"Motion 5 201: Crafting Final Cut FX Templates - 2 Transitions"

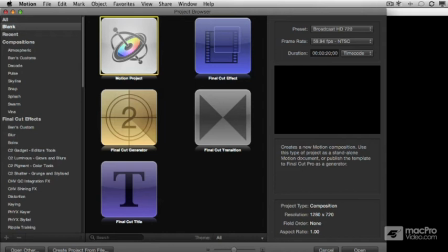[0:02]
The first type of template we'll look at are transitions. These are stored in your User folder, in the Movies subfolder,
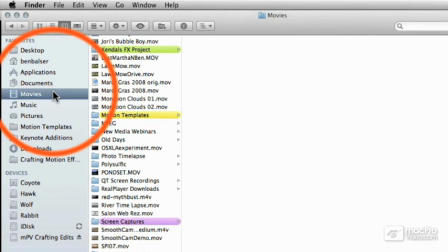[0:11]
then inside of there a folder called Motion Templates.
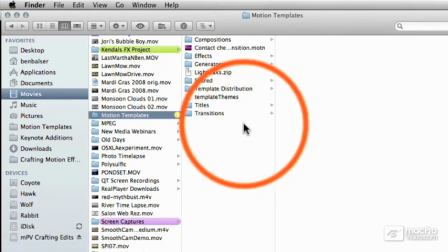[0:16]
Once in here we can find the Transitions folder where all of our custom and third-party transitions are stored for use with both Motion and in Final Cut Pro.
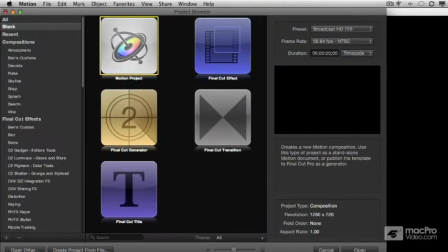[0:25]
You can see here I've already made some myself. When we open Motion, the first thing we see is the template browser. We have templates for various types of effects in Final Cut, and we'll explore actually using this to build transitions in the next lesson.
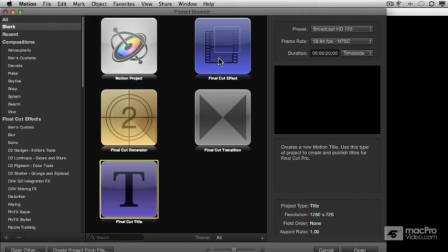[0:42]
For now, let's look at when it's appropriate to use a transition. OK, here we are in Final Cut Pro.
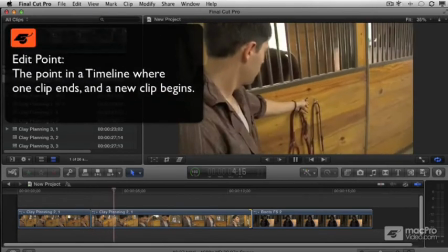[0:50]
Let's look at an edit point. I'll preview this by using the Shift? shortcut.
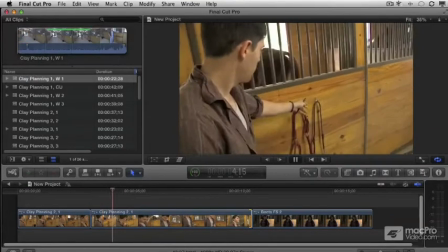[1:01]
This is a jump cut. We see an interruption in the action that makes no sense.
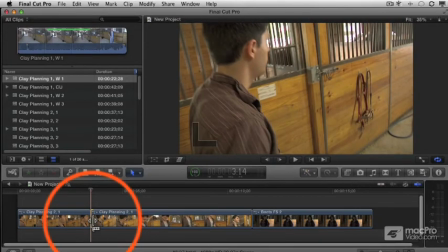[1:06]
To fix this, I can trim it into a straight cut, and a straight cut is the most often used type of transition.
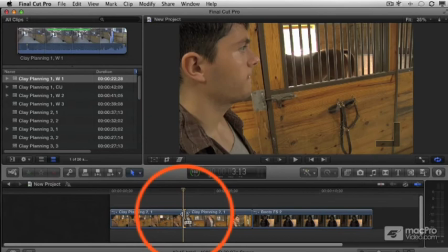[1:13]
It still just cuts from one clip to another, but you need to be sure the angle is more than 30 degrees off axis from any previous shot.
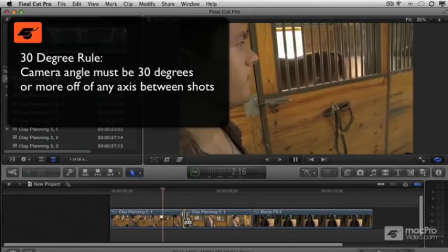[1:22]
Either 30 degrees left, right, up, down, zoomed in,
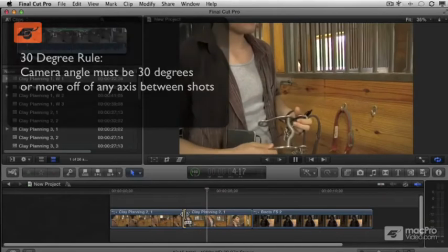[1:26]
zoomed out, any direction as long as it's at least a 30 degree difference between the two shots.
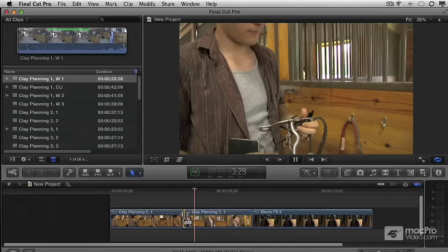[1:33]
Otherwise, it's a horrible, horrible jump cut. With a properly done edit,
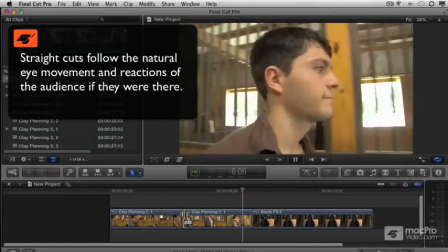[1:39]
straight cuts keep the story moving along uninterrupted and only changes to another clip
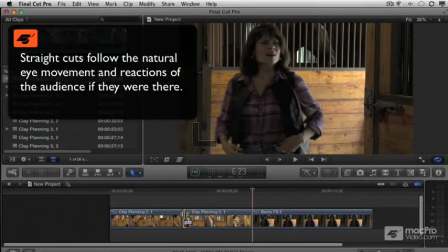[1:44]
as the audience would turn their heads or naturally react otherwise in real life.
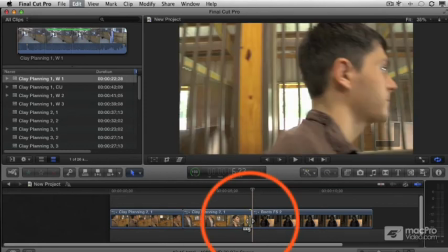[1:49]
Now, if I add a cross dissolve transition here, we're giving it a different emotion.
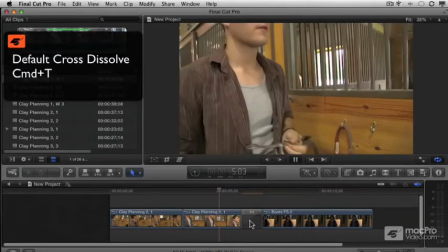[1:55]
This could be more romantic. It can mean a slight passage of time and things like that.
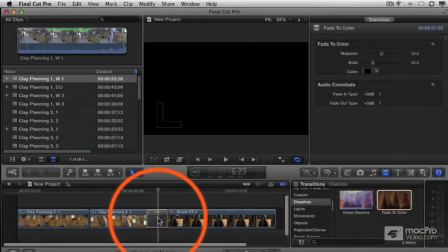[2:05]
Let's change this to a dip to color dissolve and we'll make it dip to black. This could help us make it look like a longer period of time has passed. Perhaps between the right two clips, it'll give a feeling of sadness or even a feeling of dread.
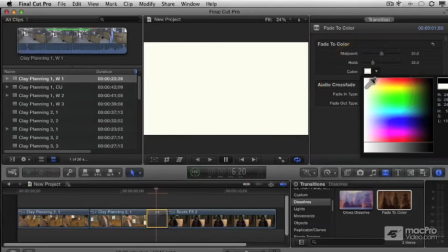[2:23]
Now I'll change the color to white, and now it's more exciting. It probably calls us to shorten its duration as it lends itself to a
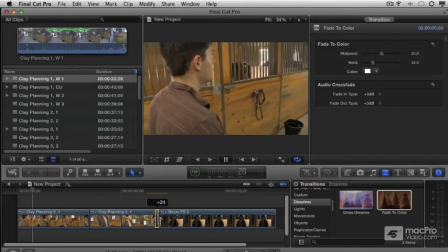[2:31]
faster-paced edit style and could add a feeling of exhilaration or surprise,
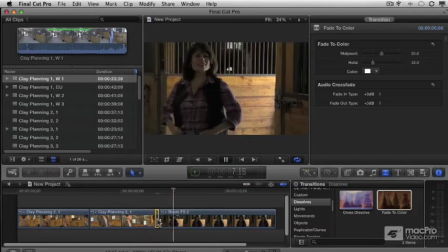[2:37]
or you see where we're going here. With all the choices you have for moving from one clip to another,
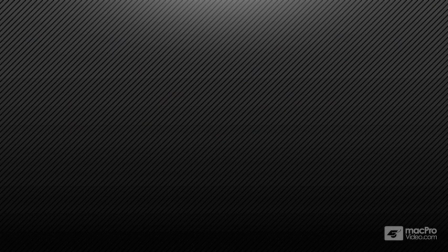[2:45]
the first two things you should ask yourself before applying or creating a new transition is,
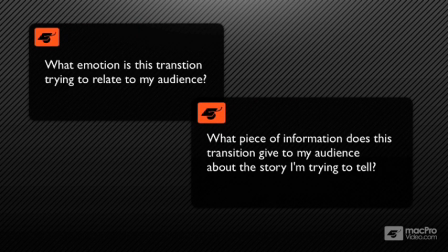[2:52]
what emotion am I trying to convey? What piece of information does this give my audience about my story? Answer those two appropriately. Act on them. You'll know exactly what type of transition you need to create for yourself.
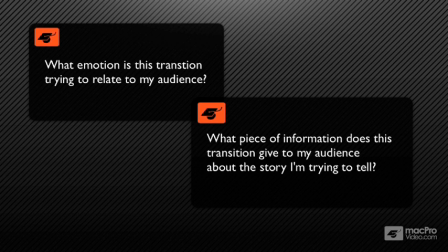[3:09]
Now let's take a look at actually using the transition template in motion.